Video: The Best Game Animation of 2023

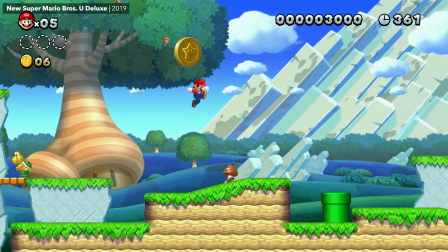But despite always having this conveniently locked camera angle,
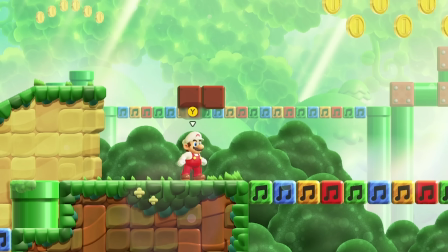Mario Wonder is the first time that Nintendo's really tried to make 3D Mario look and move more like a 2D drawing,
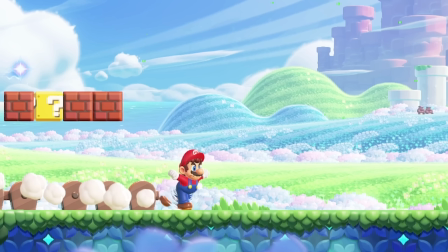distorting his shape and cheating his poses and fighting against everything the 3D rigs and models are trying to give them by default in
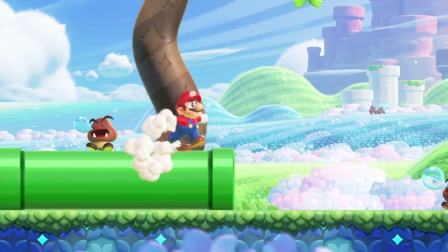order to make this character look as appealing as possible to the only camera angle that actually matters.
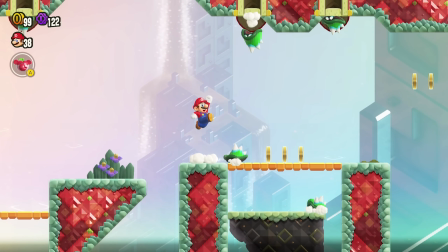Have you seen what the model for this version of Mario looks like? Look at this thing. Look what they have to do to achieve this look.
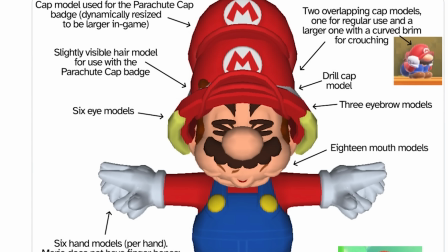Look at the pre-sculpted variant hands and eyes and mouth shapes. And the third detached foot they need to achieve this cartoony run effect.
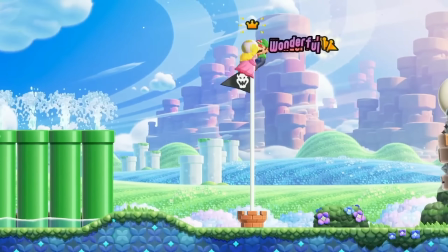But the result looks incredible. These character personalities shine with so much more vibrancy, and their animation reads with so much more visual clarity.
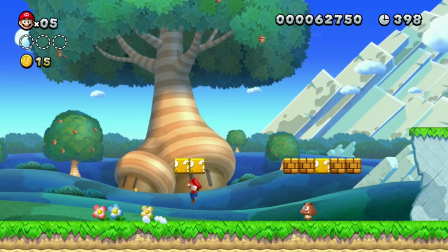But here's a fun exercise. Take footage from any new Super Mario Bros. game, put it side by side with some footage from Super Mario Bros.
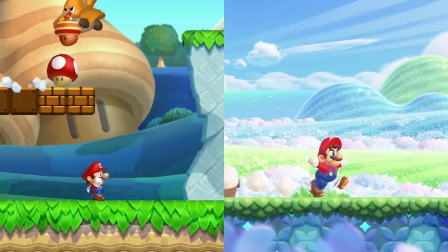Wonder, pause both of them at random times, and compare how the characters look in each still image.
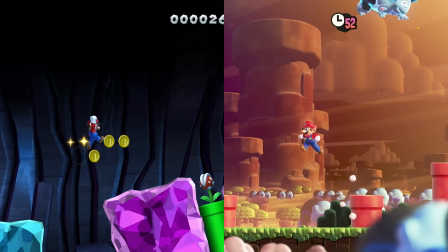Pretty much every time, the pose you see in Wonder is going to look more intentionally crafted.
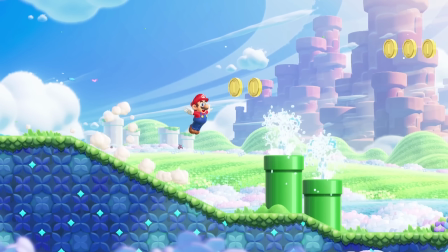Because it was. Painstakingly. Between this and Mario Odyssey, the animation in Mario games has never been better.
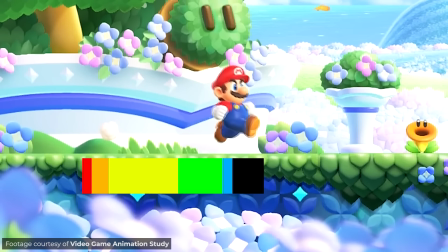And if you want to see someone go into this one with a bit more depth, one of the other Dans on YouTube who talks about game animation already made a deep dive video.
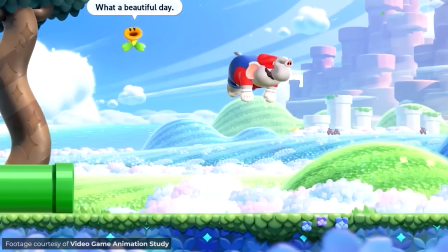I will link to it down below. Man, what an amazing year full of video games, huh?
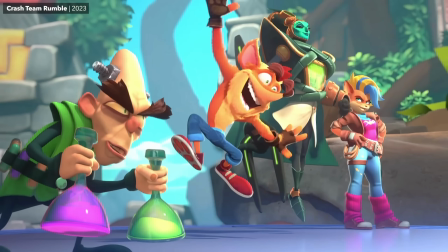Of course, some of the people whose work I've been praising here today have probably been laid off over the last year and a half.
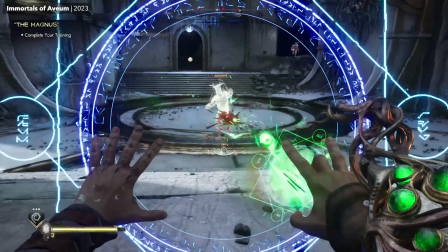Or had the miserable experience of seeing a bunch of co-workers and friends laid off around them.
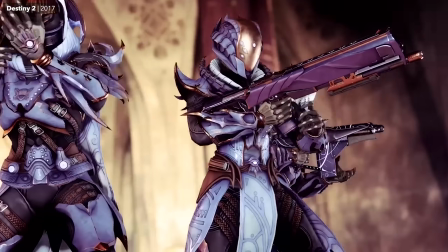And that sucks. Maybe one of those people is even watching this right now.
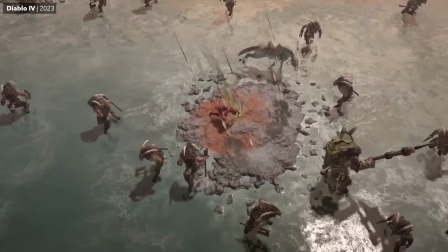And if that's you, if you were one of those hit by the seemingly endless layoffs that have been sweeping through this industry lately, I'm really sorry that happened.
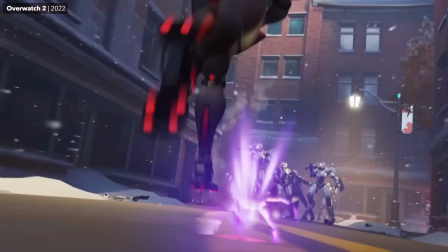And it's not fair. But just know that it was not any fault of yours. And I really hope you land someplace that deserves you.
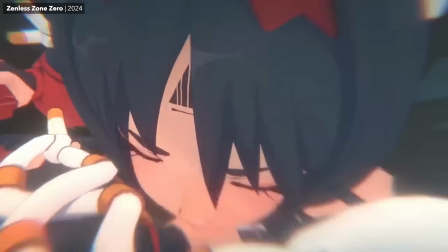But I think you are now adequately prepared to withstand the barrage of high-quality animation 2024 is about to bring.
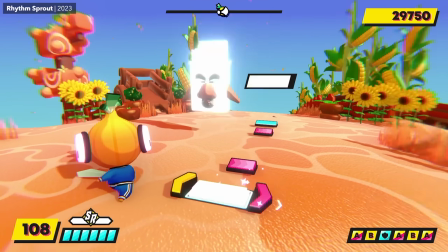Now, I have already established that this list of games was complete and without flaw.
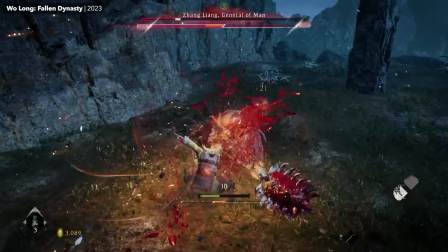But if you still feel that the animation in some other 2023 game was unfairly overlooked, you may file your complaints in the comments section below.
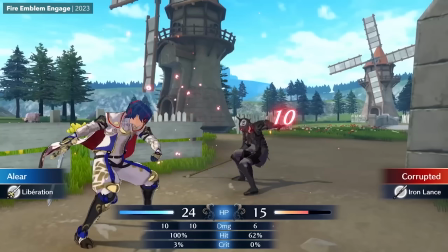Or better yet, make your own video and get off my case. But thank you very much for watching.
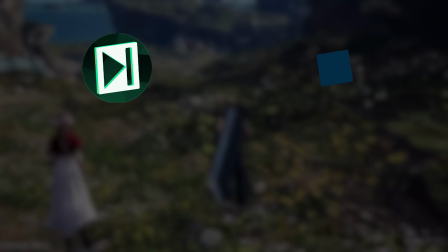I hope your 2024 is going smoothly so far, and I will see you again soon to talk about some more very good game animation.
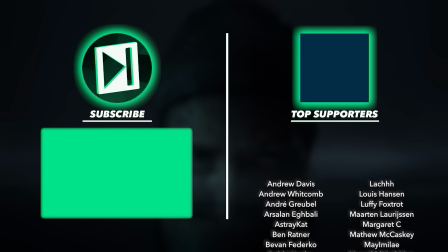Until then!